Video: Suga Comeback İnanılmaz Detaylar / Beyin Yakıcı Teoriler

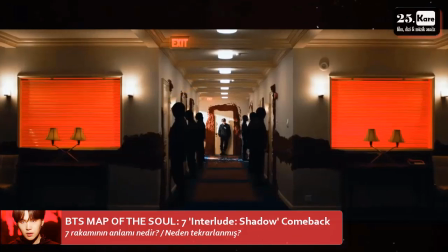(4:07)
Tavanda 7 tane ışık ya da lamba bulunması, aynı zamanda 7 tane gölge adamın 7 kapının önünde durması hep 7'yi gönderme.
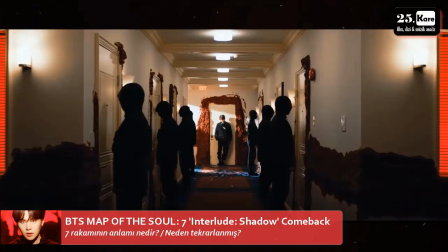(4:16)
Bunların birden fazla anlamı olabilir.
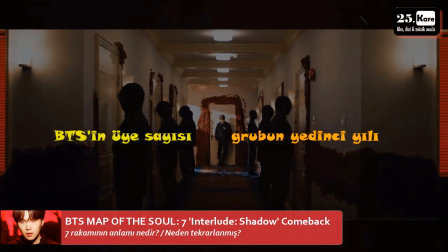(4:19)
Bu vurguların BTS'in üye sayısına, grubun 7. yılına ya da toplamda çıkacak solo MV sayısına bir gönderme olduğunu düşünüyorum.
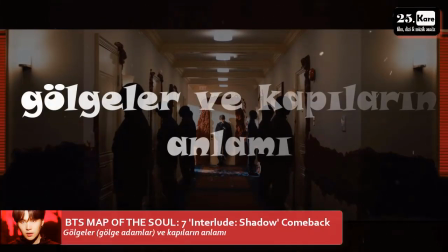(4:28)
Gölgeler ve Kapıların Anlamı
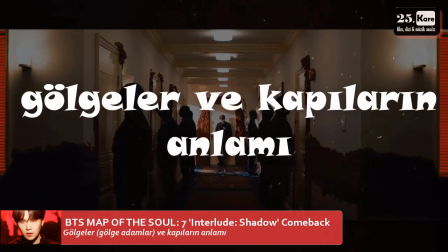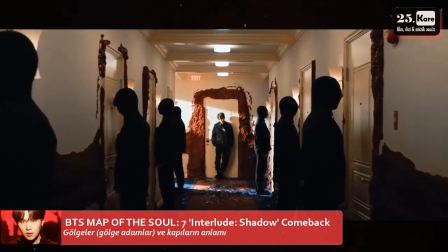(4:36)
Suga klibin başında ne olmak istediğini sayarken tam 7 madde sıralıyor.
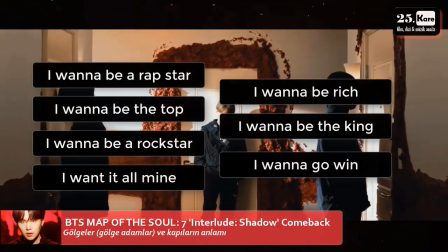(4:41)
İşte bu 7 kapının her birisi Suga'nın sıraladığı bu duyguları simgeliyor.
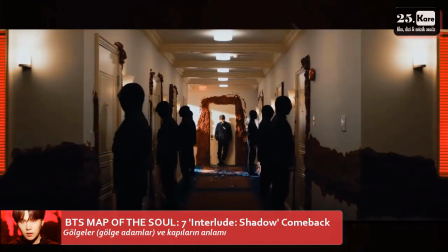(4:46)
Koridor onun zihin dünyası ve şu an için kapalı duran bu kapıların ardında onun bastırılmış duyguları yer alıyor. Daha sonra bu kapılar açılacak ve içerisindeki gölgeler dışarıya fırlayacak. Bunun anlamını biraz sonra konuşacağız. Suga aynen diğer gölgeler gibi siyah giysilerin içerisinde.
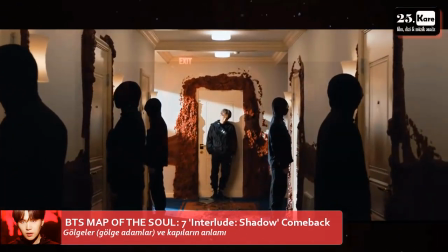(5:05)
Burada görülen bu adamları ya da gölgeleri daha sonra Suga'yı dinlerken göreceğiz. Hatta Suga onların arasında yer alıyor. Bu gölgelerin herhangi bir şarkıcının veya grubun hayran kitlelerini veya zevksiz,
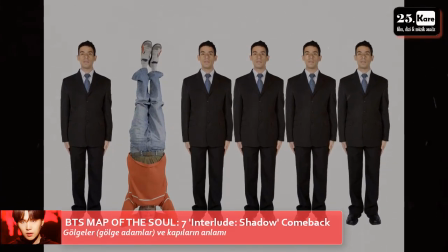(5:19)
renksiz, aynı düşünen, aynı konuşan basma kalıp insanları temsil ettiğini düşünebilirsiniz.
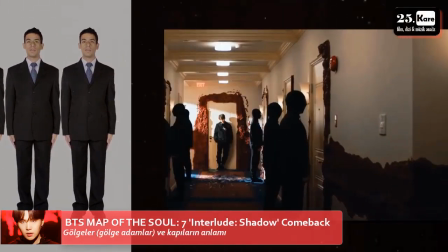(5:25)
Ancak durum böyle değil. Kapıların neyi temsil ettiğini söylemiştim.
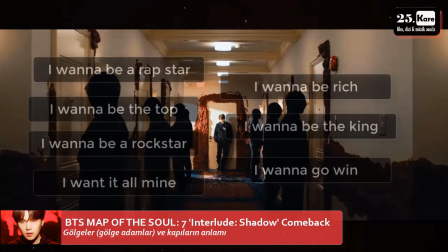(5:30)
Shuga'nın şarkıda söylediği bastırılmış 7 farklı duyguyu temsil eden bu
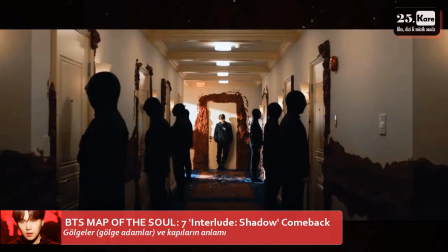(5:35)
kapıların önünde adeta nöbet tutan bu gölgeler beyaz renkle gösteriliyor.
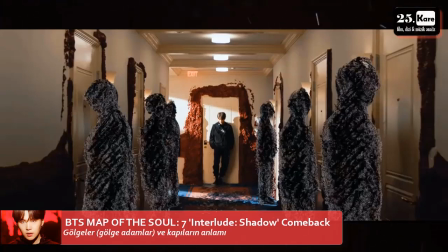(5:40)
Yani onlar şu an için Suga'nın sağduyuları ve kontrol mekanizmaları veya Freud'un diliyle söylersek
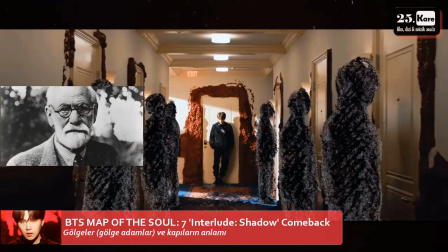(5:48)
gölgeler id'in isteklerini bastıran ve onları mantıksal bir zemine oturtmaya çalışan süper ego'yu temsil ediyorlar.
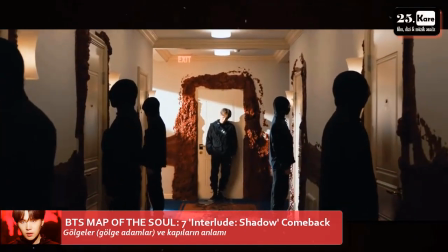(5:56)
Aslında bilinçaltının bir katmanından ibaret olan id,
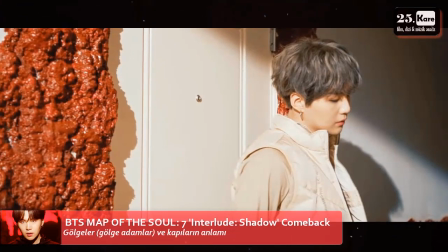(6:00)
Suga'yı dürtüsel hatta mantıksız ve gereksiz kararlar almaya zorluyor.
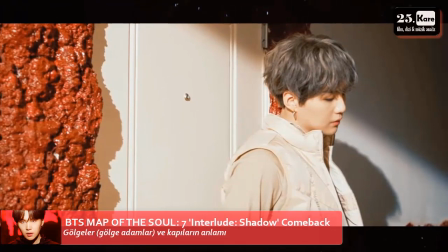(6:05)
Zengin olmalısın, rockstar olmalısın, en tepede olmalısın.
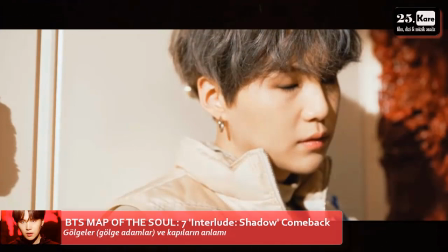(6:10)
Hatta bunlar yetmez sen bir kral olmalısın. Evet işte tüm bunlar hep idin sesleri.
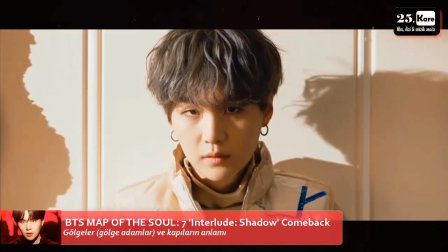(6:17)
Bu istekleri bastıran,
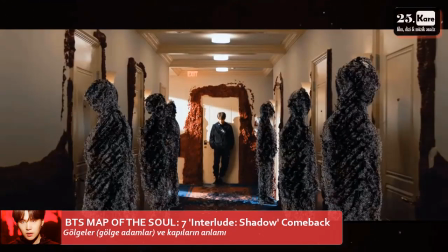(6:19)
onların dışarıya çıkmasını engelleyen bu gölgeler şu an için beyaz renkle sembolleştiriliyor ve süperego'yu temsil ediyorlar, bir denge kuruyorlar. Ancak sonra Shuga başını kaldırıyor ve bize bakıyor.
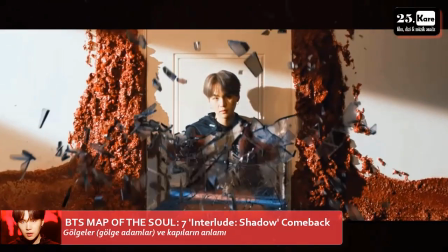(6:32)
Sonrasında da kırık ayna tamir ediliyor ve diğer tarafa geçiş yapıyoruz.
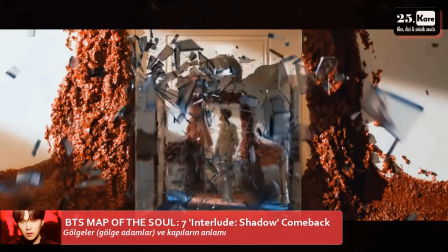(6:38)
Aynalar farklı boyutlara, değişik boyutlara geçişin sembolüdür.
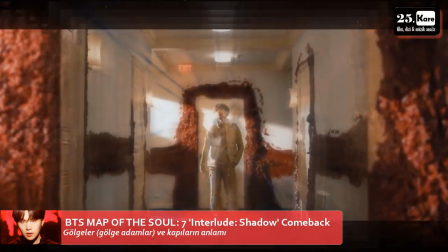(6:42)
Biz burada Shuga'nın isteklerinin yani idin isteklerinin bastırılmadığı aksine gerçekleştiği bir evreni seyretmeye başlıyoruz.
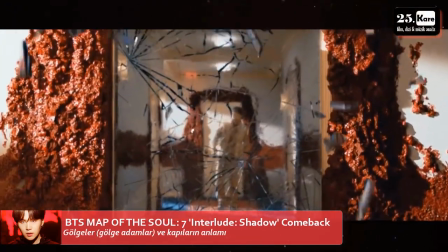(6:50)
Ayna geçişinin anlamı işte bu. Onun zihninde bir katman daha ileriye gittik ve bastırılmış duyguların idin
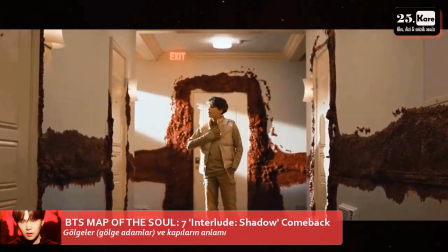(6:58)
isteklerinin gerçekleştiği süperhegonun susturulduğu bir dünyayı seyretmeye başladık.
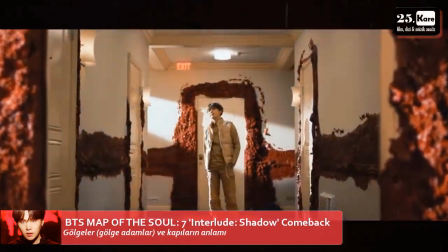(7:03)
Bu yeni dünyada kapıların önündeki gölgelerin yok olduğunu görebilirsiniz.
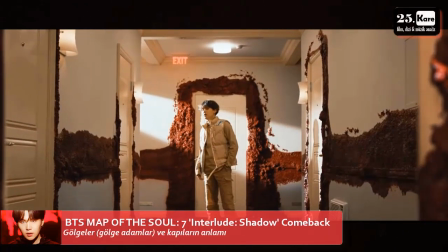(7:08)
Çünkü artık Suga duygularını bastırmak istemiyor bu katmanda.
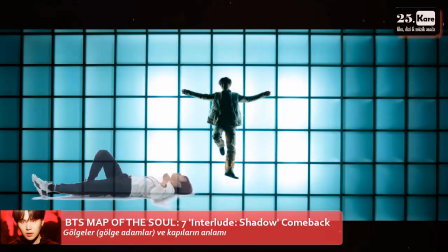(7:13)
Aynen Junkook'un solo performansında olduğu gibi kendisini duygularına
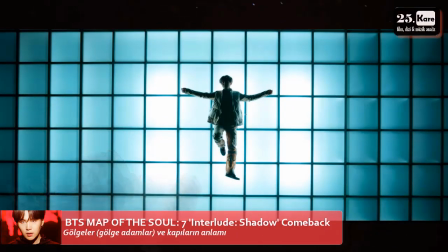(7:18)
bırakıyor veya duygularını serbest bırakıyor ve onları kontrol etmeye çalışmıyor.
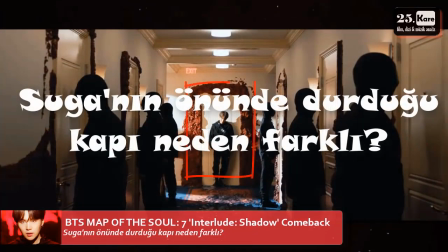(7:24)
Burada kapının etrafındaki kırmızılığın ne kadar kalın ve yoğun olduğunu gözden kaçırmayalım.
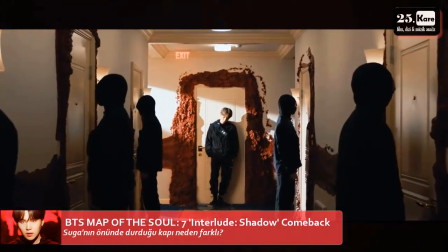(7:30)
Diğer kapılarda bu kadar yoğunluk bulunmuyor. Kırmızı şehvetin ve arzuların rengidir.
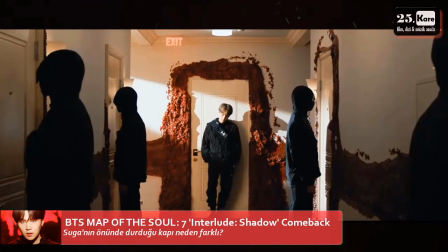(7:36)
Kapının etrafındaki bu yoğunluk bu kırmızı katman arzuların Shuga'yı çepeçevre sardığını ve onların gücünü simgeliyor.
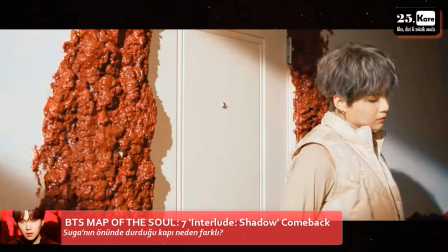(7:45)
Shuga'nın düşüncede durduğu sahnede kırmızı katmanın kadraja alınması ve yakın çekimle verilmesi onu saran dürtülerin gücünü gösteriyor.
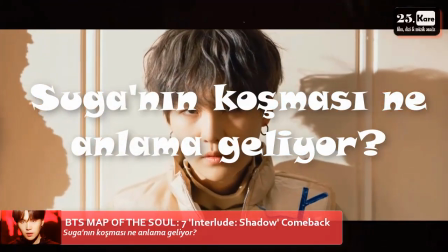(7:55)
Shuga gözlerini kaldırarak kameraya kararlı bir bakış atıyor ve ardından koşmaya başlıyor.
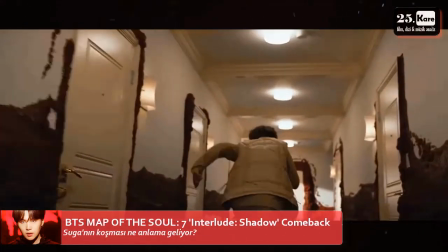(8:01)
Bu koşuş onun süper egosunu tamamen bastırdığını ve az önce
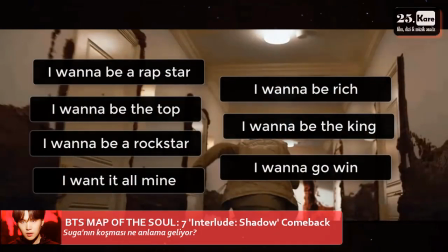(8:06)
7 maddede özetlenen o duyguların peşinden gitmeye karar verdiğini gösteriyor.
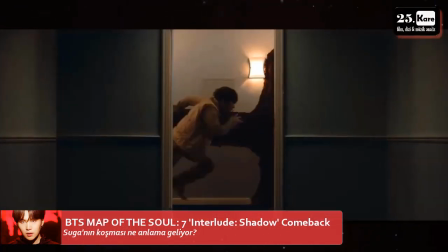(8:11)
Koşarken kapının tamamen açık olmasının anlamı işte bu.
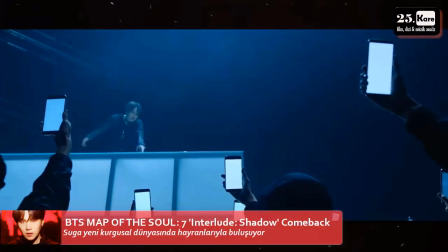(8:15)
Yani artık duygular fora. Suga bu yeni kurgusal dünyasında hayranlarının karşısına çıkıyor.
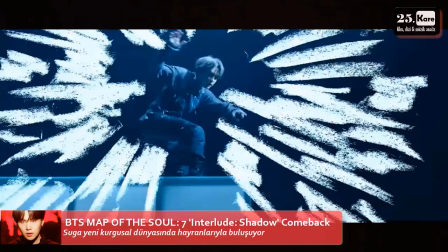(8:23)
Etrafında gördüğümüz beyaz renkler ve telefon ekranında görülen beyazlık
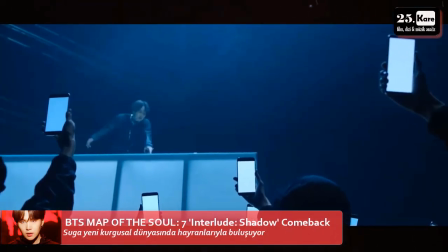(8:28)
Her şeyin şu an için iyi gittiğini bir sorun olmadığını gösteriyor.
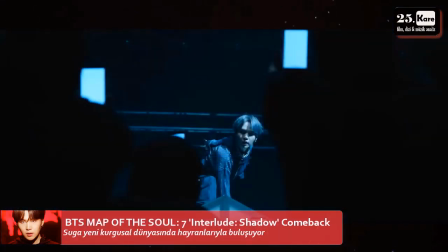(8:33)
Shuga hayranlarının karşısına çıktıktan sonra az da olsa tedirginlik içerisinde etrafına bakıyor.
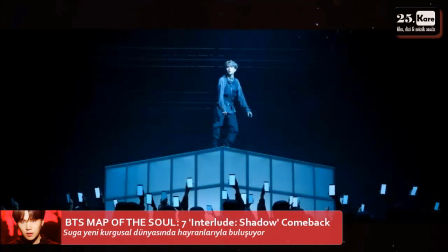(8:39)
Onun nasıl yavaşça doğru olduğunu görebilirsiniz. Yani Shuga adım adım yükseğe çıkıyor.
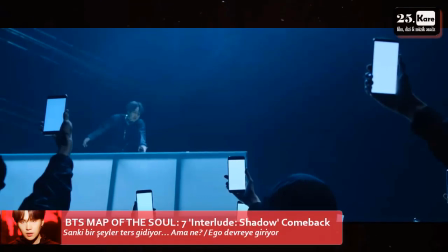(8:45)
Aynen şarkıda ifade ettiği gibi. Sonra yükselirken daha da ünlü hale gelirken kral olma yolunda
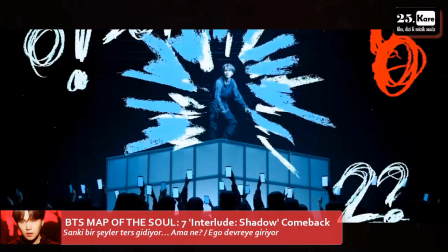(8:52)
inerlerken ilk kez beyazın içerisine gri rengin karıştığını fark ediyoruz. Yükseklere çıksa da sanki orada ne kadar yalnız olduğunu fark etmeye başlıyor.
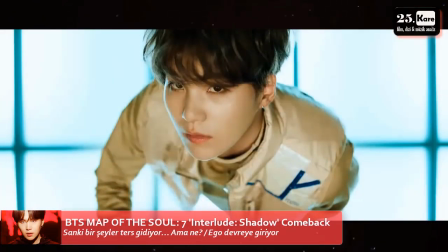(9:03)
Ancak bir şeylerin yanlış gittiğini fark etmeye başlayan ego bu durumu dengelemek için bize bir sus işareti çakıyor.
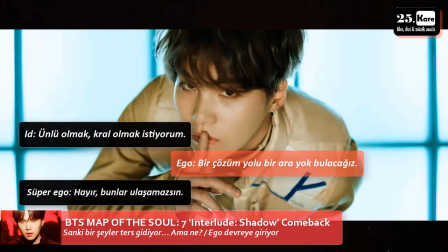(9:11)
Ünlü olmak isteyen, kral olmak isteyen idin ve onu bastırmak isteyen süper egonun arasında bir çözüm bulmaya çalışıyor.
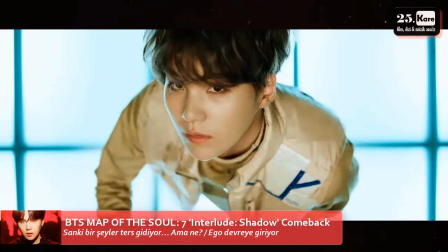(9:19)
Her şey gerçekten de aynen onun yani egonun söylediği gibi bir orta yola girecek ama bunu biraz sonra göreceğiz.
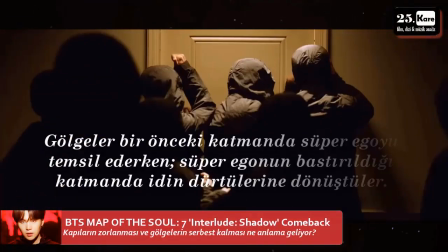(9:25)
Bu kapıların gölgeler tarafından zorlanması ve sonrasında birdenbire açılması az önce
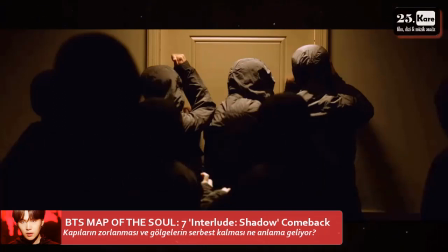(9:32)
söylediğim gibi Shuga'nın bu yedi duyguyu serbest bırakması ve onların peşinden koşmasını simgeliyor.
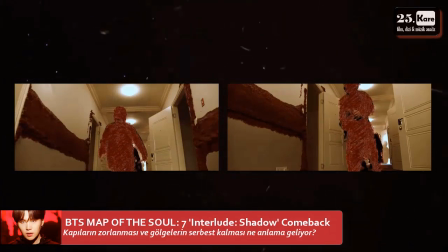(9:39)
Şehvetin ve arzuların rengine bürünen bu gölgeler artık Shuga'nın
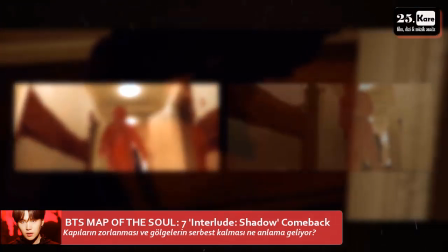(9:44)
zihnini temsil eden koridorda serbestçe ve çılgınca koşuyorlar.
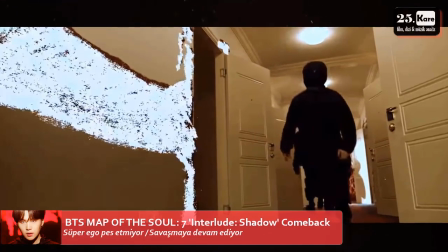(9:49)
Koridorda saliselik görüntülerle görülen bu beyaz renk cılız da olsa süperegonun mücadeleyi sürdürdüğünü gösteriyor onun zihninde.
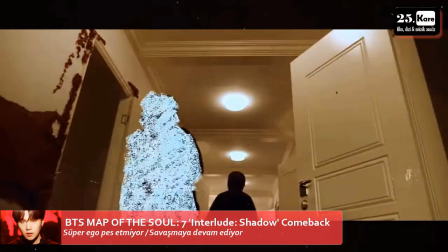(9:57)
Acaba bu yedi dürtüye teslim olmak doğru değil miydi?
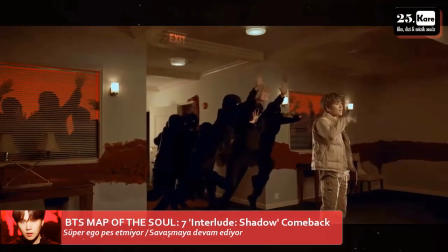(10:01)
Gölgeler koşarken odanın içerisinde hala dışarıya çıkmak için bekleyen başka gölgelerinde bulunduğunu görüyoruz.
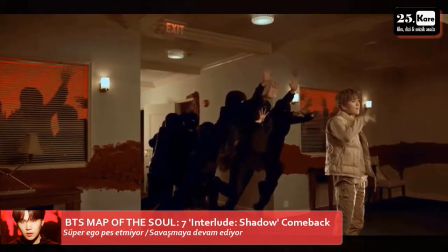(10:08)
Yani idin dürtüleri aslında Şuga'nın saydığı o yedi taneden ibaret değil.
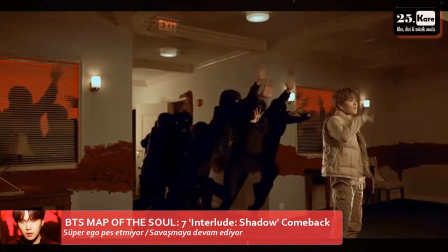(10:14)
Çok daha farzası bulunuyor insanın zihninde. Gölgeler burada tamamen onu ele geçirmek üzere.
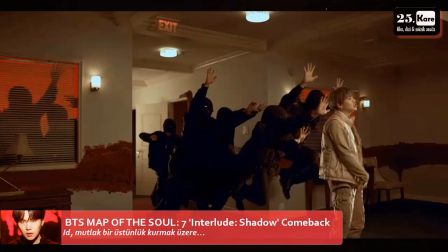(10:20)
Yani id kontrolü tamamen ele alacak gibi görünüyor. Suga zaten bu sırada Starlin zirvesini yaşıyor.
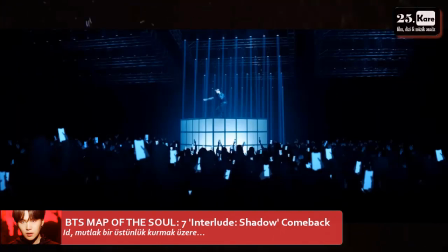(10:28)
Ve hiç sorun yokmuş gibi dans edip şarkı söylüyor en tepede. Hatta bir ara kral tacı bile takıyor.
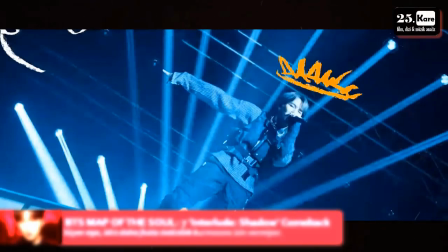(10:35)
Yani tüm isteklerine, arzularına kavuşuyor. Ancak burada Suga'nın yüzü yavaşça aydınlanmaya başlıyor.
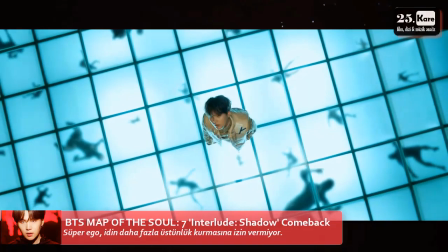(10:43)
Bu sırada muhtemelen şöhretle beraber gelen menfaatçi sahtekarların
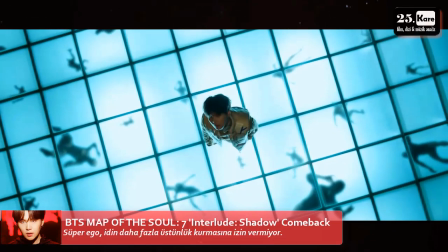(10:48)
zeminde yavaşça aşağıya kaymaya ve ondan uzaklaşmaya başladığını görüyoruz.
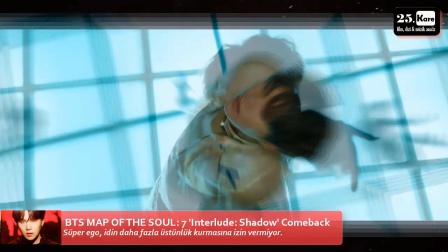(10:53)
Bu kez diğer tarafı bastırıyor. Yani süperego savaşmayı bırakmıyor.
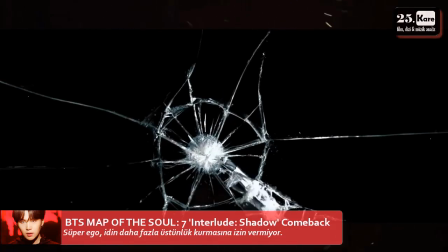(10:58)
Burada mikrofonun camı kırması, süperegonun uyanışı, idin dürtülerinin bastırılmaya başlanması anlamına geliyor.
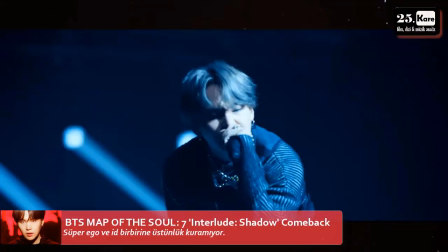(11:06)
Ancak Shuga'nın diğer tarafı yani id'i temsil eden tarafı şöhretin sarhoşluğu içerisinde şarkı söylemeye devam ediyor. Ancak süperego pes etmiyor ve çok güçlü bir hamle yapıyor.
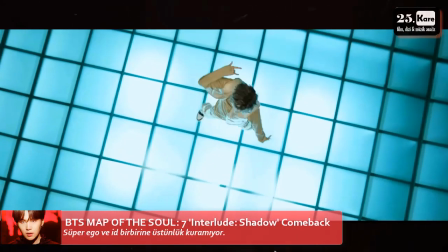(11:19)
Birden şöhretin sahteliğini temsil eden bu cam zemini eliyle paramparça ediyor.
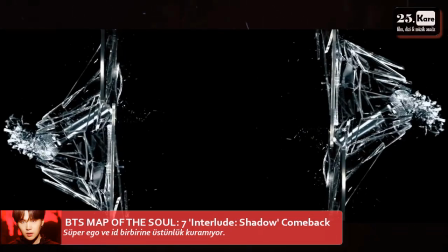(11:25)
Bunu yaptığı anda simetrik mikrofonlar bu kez iki farklı camı kırıyor. Ve işte o zaman onun sesi sahnede dans eden idin sesini bastırmaya başlıyor.
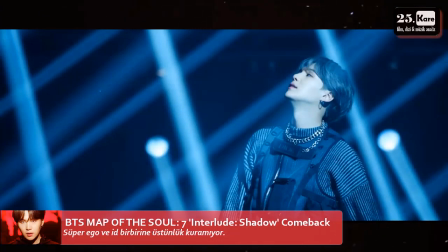(11:36)
Shuga sahnede o yedi dürtünün peşinden koşarken hata yapıp yapmadığını sorgulamaya başlıyor.
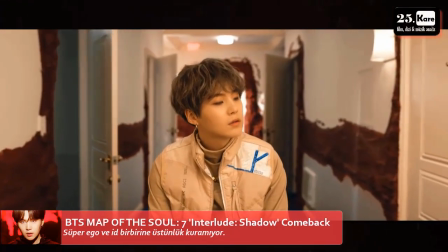(11:42)
Kamera geriye doğru sarıyor ve kapılar tek tek kapanıyor. Yani Shuga'nın süper egosu kontrolü tekrar eline alıyor.
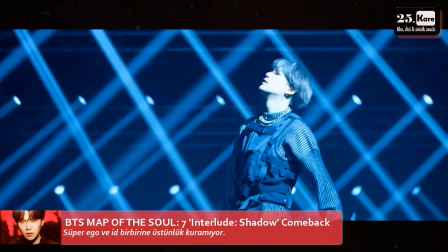(11:50)
Öne çıkıyor ve idin dürtülerinin kendisini domine etmesine daha fazla izin vermiyor.
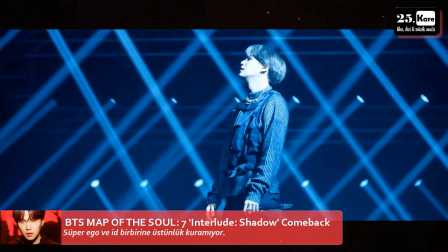(11:56)
Normalde o burada hayranlarını selamlamalı veya etrafına gülücükler saçmalı ama tam tersi oluyor.
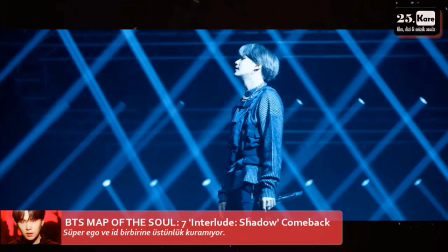(12:03)
Shuga'nın tavırlarında bir hayal kırıklığı seziliyor. Her şeye ulaştım ama neden bunlar beni mutlu etmeye yetmedi?
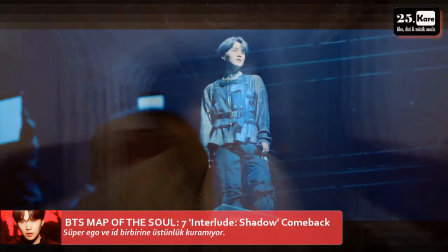(12:10)
Yanlış mı yapıyorum diye düşünüyor. Kendisine telefonla kaydeden hayranlarına bakmaya başlıyor.
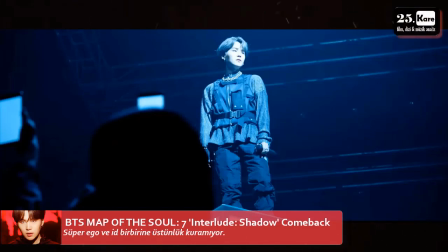(12:16)
Sanki ters giden bir şeyler var ama ne? Sonra birden etraf kıpkırmızı bir hale dönüşüyor.